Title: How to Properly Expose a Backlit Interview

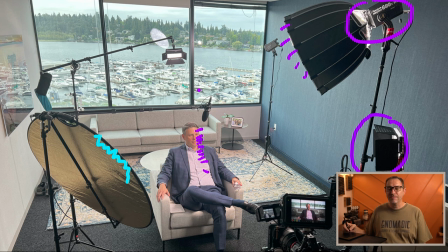We didn't have any more lights available to us, so the bounce was perfect to capture some of that key light and then bounce it
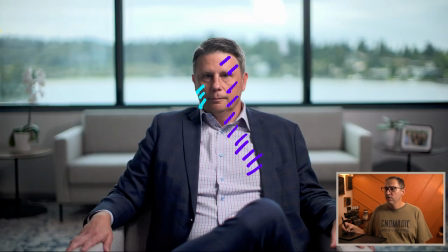right off onto our subject to help control the contrast. Using the 600X in full power just made the person's face very contrasty.
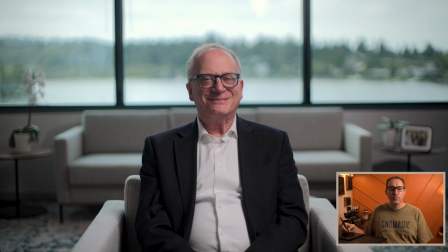And so by adding that little extra push, we were able to control our ratio.
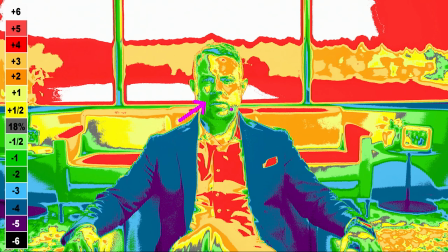Looking at our EL zone system, we can see that the contrast ratio is anywhere between 4 to 1 and 6 to 1,
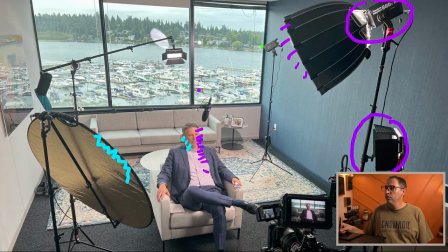depending on the person's skin tone. Next, we used the MRN200X to blast as much light as we could onto those shadows in the background to raise all those levels.
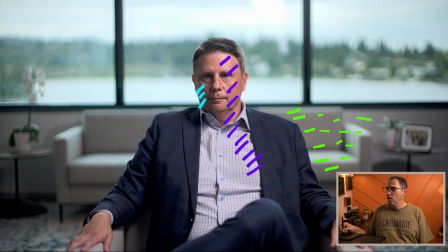So this is all those lights that you see here all over this back wall, on this plant, on this picture. And it's nice because it's not flat, like it's not the same level as the other corner. So you kind of go from darker to a little brighter and then back to dark.
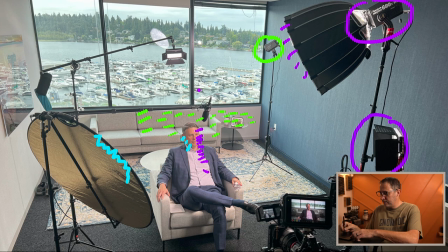And so it's creating some depth through some of those shadows. the downside is we created this very harsh shadow right there under the table and there is nothing we could really do there is no place for us to put that stand where it wasn't in the shot or at the wrong angle for
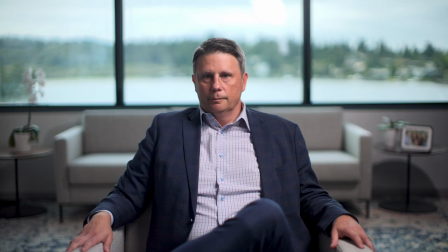us to hit this the background so that's one of those that you just have to compromise and live with the last thing we did
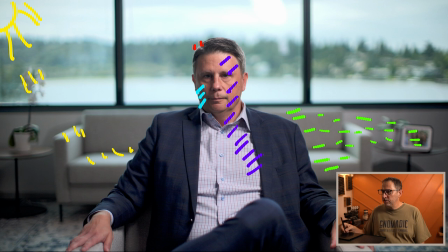was add a backlight and that's just creating a little bit of separation on his shoulder, on the back of his head, just to separate the subject from the background.
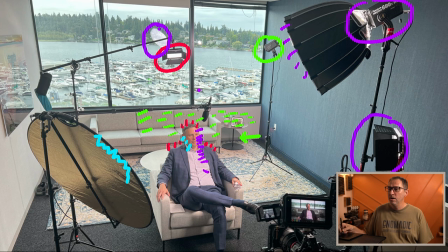Now I'm sure you noticed that we can see the reflection of our key light in the window. We were fortunate enough that it blended nicely into the sky's highlight. For the following interviews we were able to add a stand right here with a crossbar and we hung
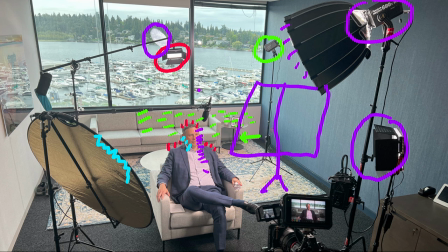a black piece of cloth like an egg and that helped us remove the reflection completely. As always when working on the road on corporate films with a limited budget it's always a balancing act of compromising to get the best possible results. But I was pretty happy with the end product. We were able to get enough level inside the room to balance the outside light. So remember always expose for the uncontrollable and adjust your lighting to get the levels you need. Now I hope this video was helpful and feel free to share your setup and experiences when filming backlit scenes.
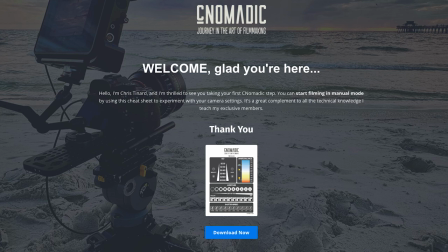Now thank you for watching this video until the end and as a token of my appreciation I'd like to offer you my free camera setting cheat sheet. Just follow the link below to download the free cheat sheet. Thanks again and happy filming!